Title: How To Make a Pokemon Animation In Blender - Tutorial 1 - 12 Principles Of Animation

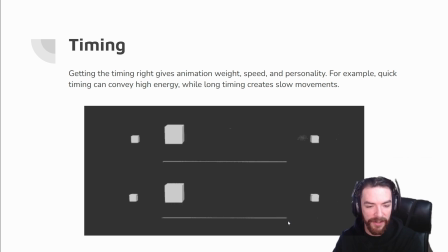And in the beginning and the end, it's the slowest, which is where we most see it.
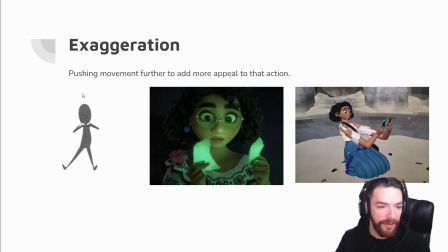Exaggeration, pushing movement further to add more appeal to that action. So here's a good example of this character jumping, right? No one actually in real life can jump and levitate there, but it just goes to show that emotional feeling that everyone feels like they have.
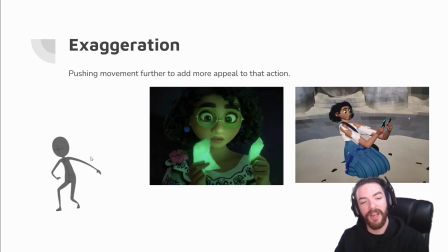And it gives that character emotional appeal. But sometimes as animators, we have to do unrealistic things to appeal to um, our viewers' emotions, right? For example, so here's another thing.
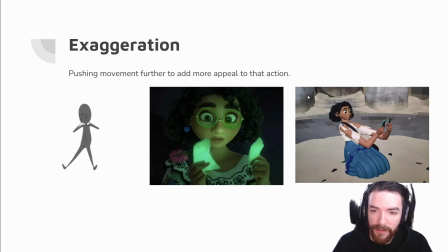Um, you can kind of tell that the shot, it looks really, really nice and really, really good. But if you look over here on the right, they actually had to do this is what's called deformation. They had to edit the skeleton of this character,
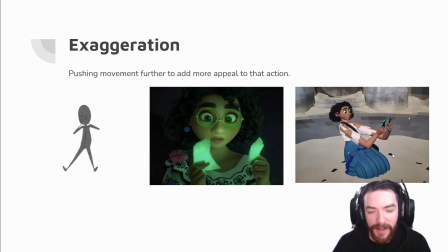and they actually had to drag it further away from the face just to get that perfect shot, right? And you could probably tell like the camera is probably somewhere here next to this mouse. My guess is that the FOV for the shot was messed up,
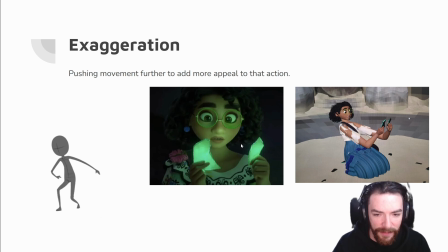and so these hands look kind of even looking at this character, the hands look kind of small. But to get this shot, they wanted the hands to look, I guess, consistent with how the animation was. So to get that consistency, they dragged her
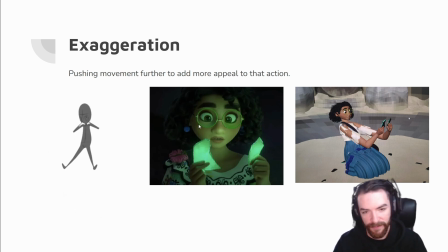arms further away from her body to kind of get that good shot, and it looks good. But sometimes we have to break some of the rules to get that good shot.
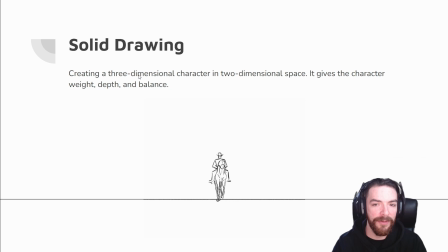Solid drawing. Creating a three-dimensional character in a two-dimensional space gives the character weight, depth, and balance. See, this is what I was referring to in the beginning when I was talking about pose to pose and straight ahead. Straight ahead sometimes can get away from you because your drawings become inconsistent.
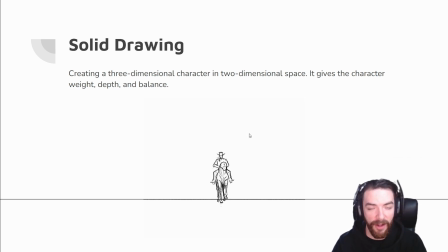But if you actually have a good solid drawing, then drawing straight ahead might actually make more sense for you. Um, and you can see that you can see these little circles and squares that are
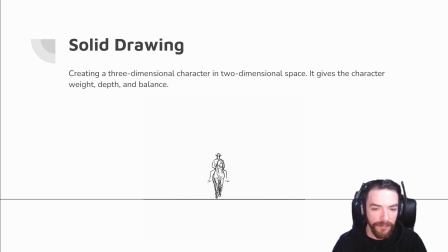basically demonstrating the volume of the character and how it's kind of keeping consistency through the frames. And this is kind of what I mean by having a solid drawing. Um, so let's move on to the next one.
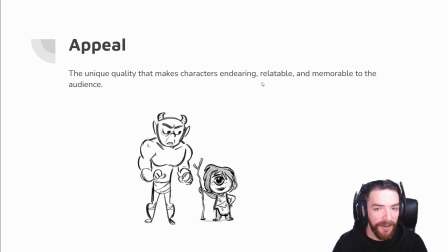Appeal. The unique quality that makes a character endearing, relatable, and memorable to the audience. So having a unique cast of characters that are, unique to themselves and play off of one another is very important when telling a story.
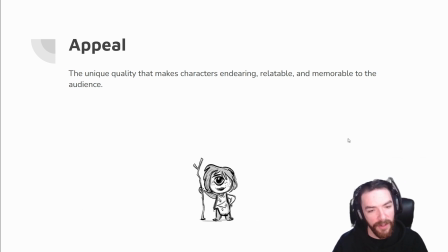So you can see this interesting cast of characters that, kind of I would assume kind of looks like the Croods kind of. You got like maybe some caveman or one-eyed cave woman and then a rat, maybe some mean uncle and an old lady over here, and maybe the father.
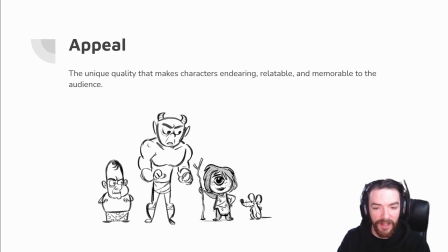Um, but it's an interesting, unique cast of characters that each have their own personality.
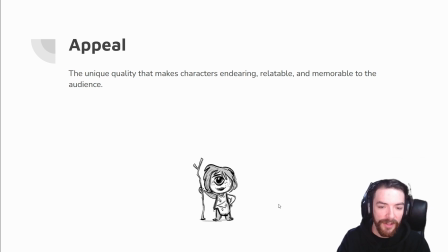Is what I'm getting at. So that's actually going to sum up the 12 principles. Just keep these in mind while we're animating, and you'll actually see some of these things pop up every so often.
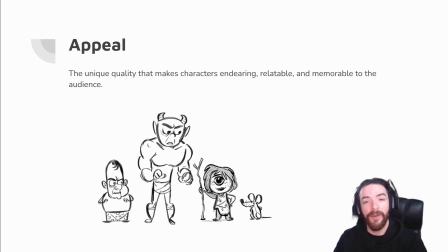You'll be like, "Oh, that's from one of the 12 principles." If you want, I actually have a GIF of the 12 principles. It's just like a little PDF. You can download it. That's the one I like to use. It's a PDF with everything on it, and you can kind of just look at it and see how the ball is changing and moving,
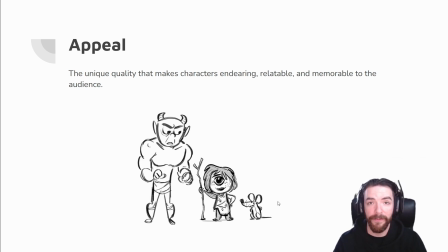and it's just really good help. So that's going to be it for this video. Thank you guys so much.